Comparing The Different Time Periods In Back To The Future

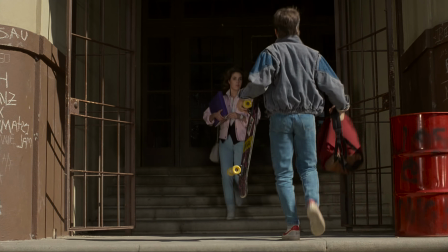[0:13]
The Back to the Future series of films contains a lot of time travel.
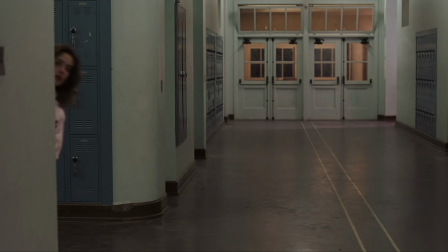[0:18]
Each of the time periods travelled to offer a unique experience with designs and effects relating to that time period.
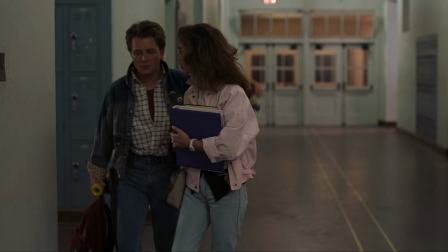[0:24]
However, each time period is connected in one way or the other.
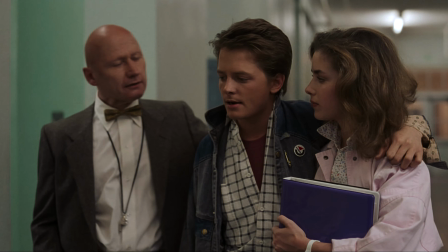[0:27]
Today I will be looking at two major areas of the film and discussing the differences and how they are similar at each point in the timeline.
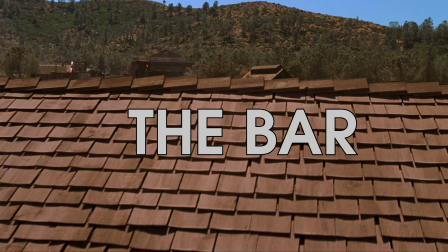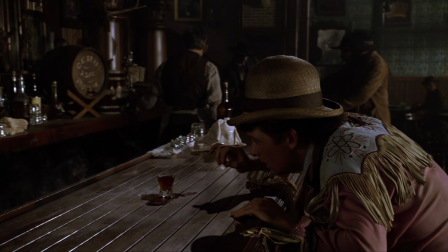[0:40]
A major reoccurring set piece in the movies is the bar. We see this many times throughout the film, and in time it changed a lot.
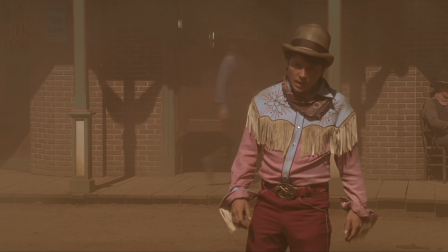[0:48]
In the 1800s, the entire building is made out of very newly laid brown bricks, implying that the building has only just been built.
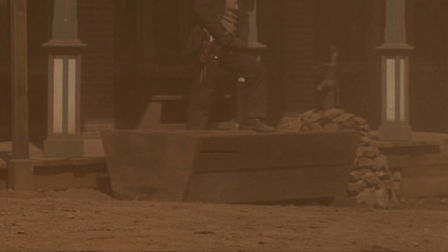[0:55]
Aside from the entrance, you can see a drink stable for horses, and what looks to be horse feces.
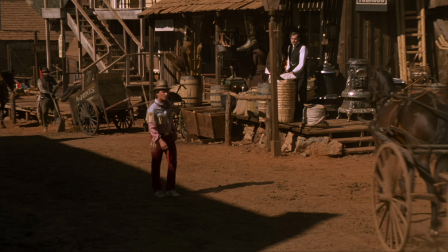[1:00]
This scene has a very dank, muddy look, implying that because the town is very new, it hasn't been fully polished yet, and is in a sort of unfinished state.
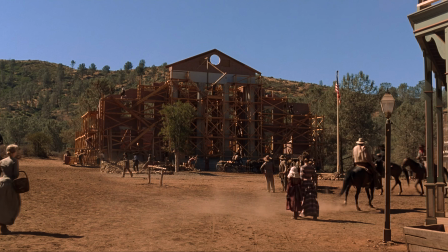[1:09]
They chose this look because they wanted to call back to Western films from the 60s and give a sense of nostalgia to people who grew up watching those type of movies.
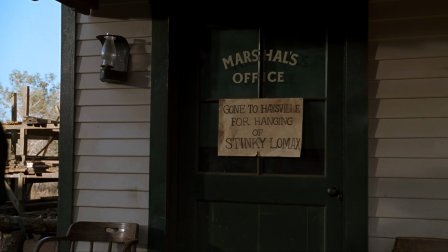[1:17]
The green pillar and windows are found in many 1800s architecture and buildings,
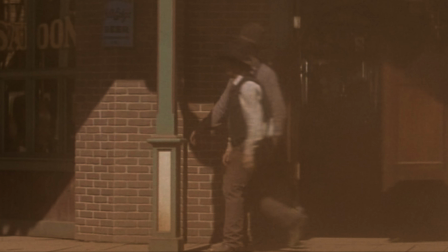[1:22]
along with the characteristic doors, which were used in many saloons across America.
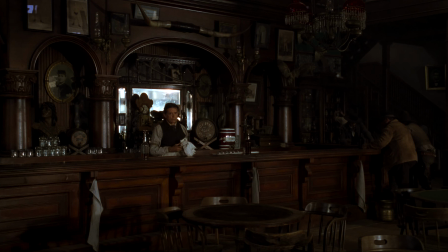[1:26]
Inside, you can see that the entire interior design is made from dark wood, with a chandelier in the center and a couple of gas lights on the side.
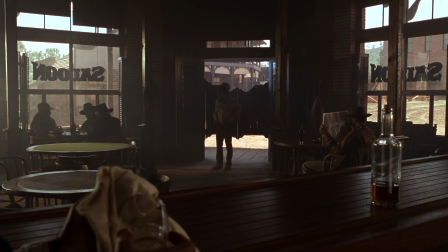[1:35]
Besides the counter lights, all of the other lights are off, which makes the bar look even darker and murkier in contrast to the bright, dirty look of the outside area.
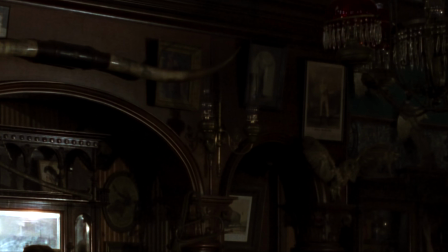[1:43]
On the walls of the bar you can see that it is full of photos and ornaments, with it not leaving much room for the wall to breathe, maximizing space.
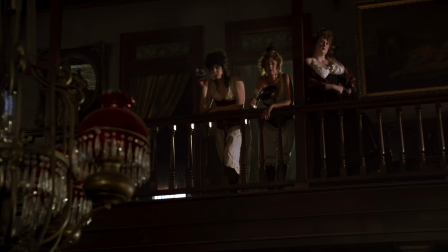[1:51]
The camera then looks up and shows a woman smoking.
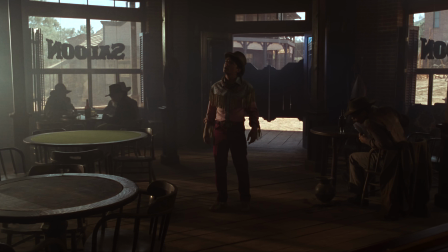[1:54]
This gives a level of authenticity to the room, making the room seem more believable by having items and characteristics from that era.
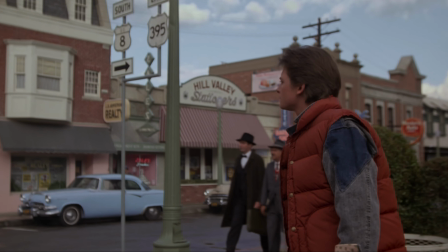[2:02]
In 1955, the bar has a major part in the first movie, with it being where a lot of the key moments happen.
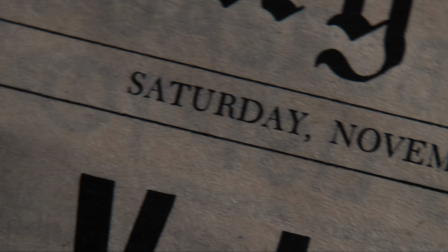[2:08]
You first see the bar when Marty discovers what year it is.
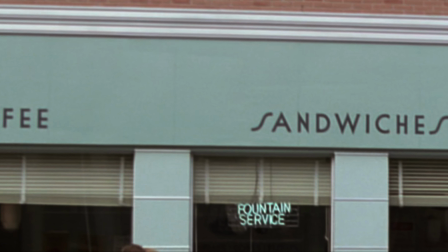[2:12]
Like in 1885, the bar is also coloured green, but it is now covered in 1950s curved panels.
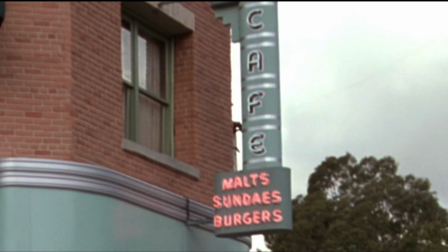[2:18]
Atop from the entrance is a bright illuminating sign that has the name of the bar, which is now a cafe.
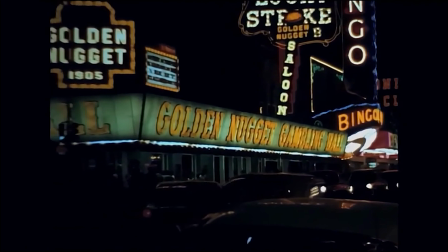[2:24]
The reason why they now have a lit sign is because in the 50s they started to begin massively marketing products,
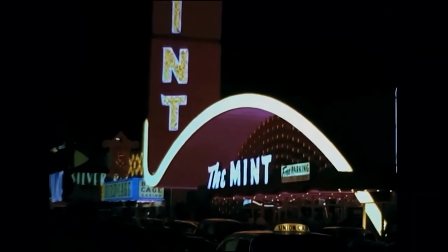[2:29]
and the neon signs at the time were new and attracted many customers by increasing noticeability for passerbys.
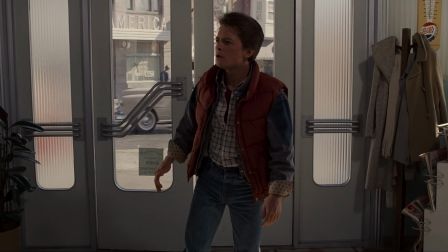[2:36]
Inside the cafe retains the green aesthetic, but unlike the 1800s,
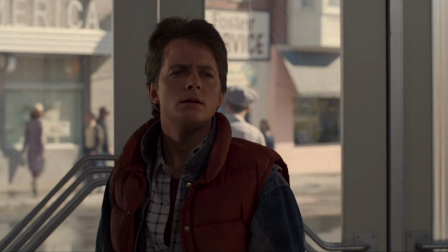[2:40]
the cafe is now a lot cleaner and minimalist with couch-like seats and curved tables.
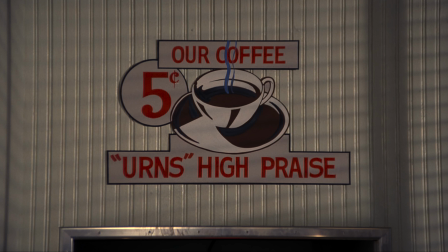[2:45]
The coffee sign accurately displays the 50s aesthetic by having the font and drawing be very cartoony and simplistic, but by also having the price on the sign.
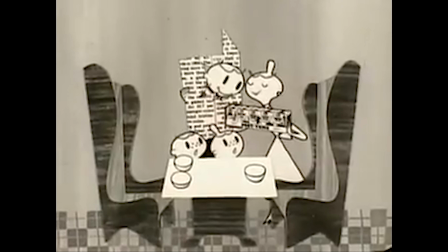[2:53]
This was very common when marketing products due to it appealing to kids.
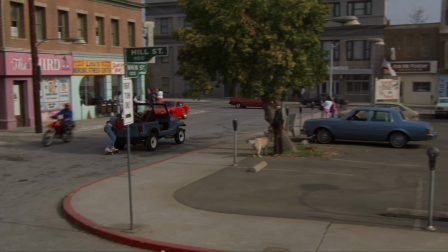[2:59]
In the modern day 1985, most of the architecture from how the bar looked in 1955 is still there,
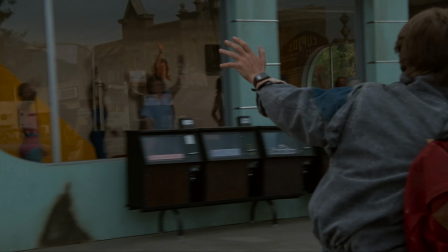[3:05]
but it looks very worn down as you can see the paint disappearing from the wall and the colour losing detail.
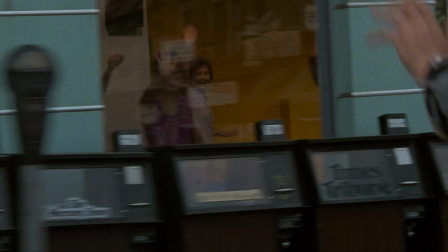[3:11]
Inside, you can see that it has been redecorated and is now a dance studio with a dance club happening inside it.
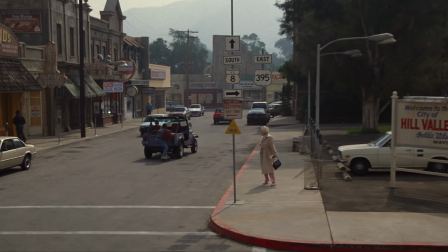[3:17]
This is done to add contrast in relation to the 1950s, since aerobics was very popular in the 1980s.
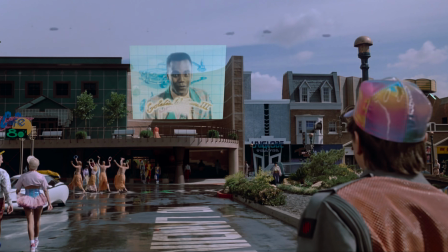[3:25]
In 2015, the place has been completely renovated and turned back into a bar.
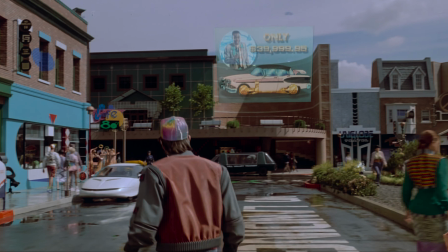[3:30]
Ironically, the cafe is now themed as an 80s bar, with it trying to imitate the look of the 80s with stereotypical aesthetics.
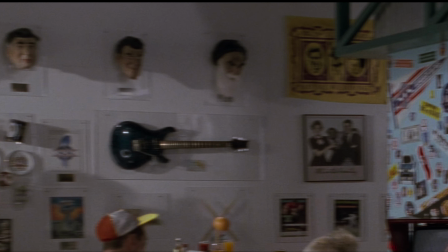[3:36]
Similar to the bar in the 1800s, the wall is now loaded with items mostly related to the 80s, like a picture of an astronaut and an electric guitar.
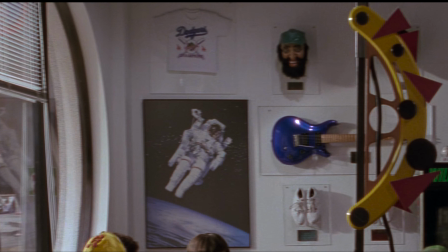[3:45]
There are also faces on the wall which are meant to resemble famous people from that time period.
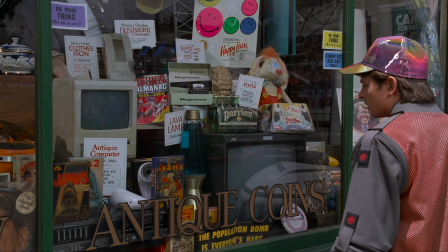[3:50]
The reason why they decided to have an 80s bar or include so many famous 80s
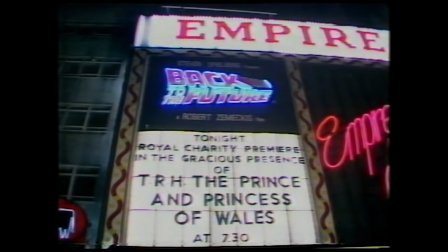[3:54]
designs is because they wanted it to feel familiar to people watching the film when it came out.
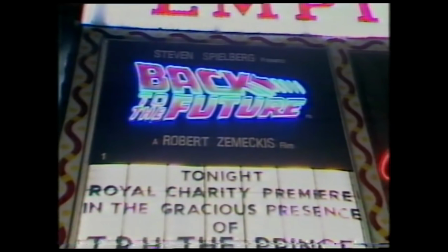[3:59]
Due to the last film including many ideas from the 80s, they wanted it to feel familiar.
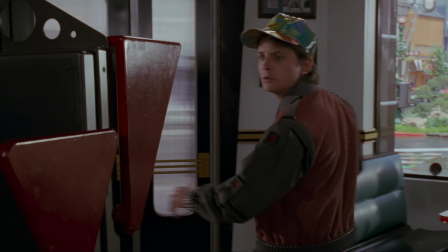[4:03]
Other references to the 80s include a video of Michael Jackson on the TV and Ronald Reagan, who was animated to look like the 80s TV show character Max Headroom.
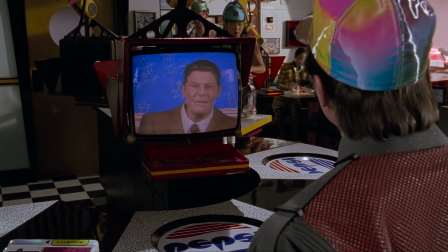[4:12]
The reason why they chose these two characters was due to the fact that they were very famous in the 80s, and they were both fans of the first Back to the Future film.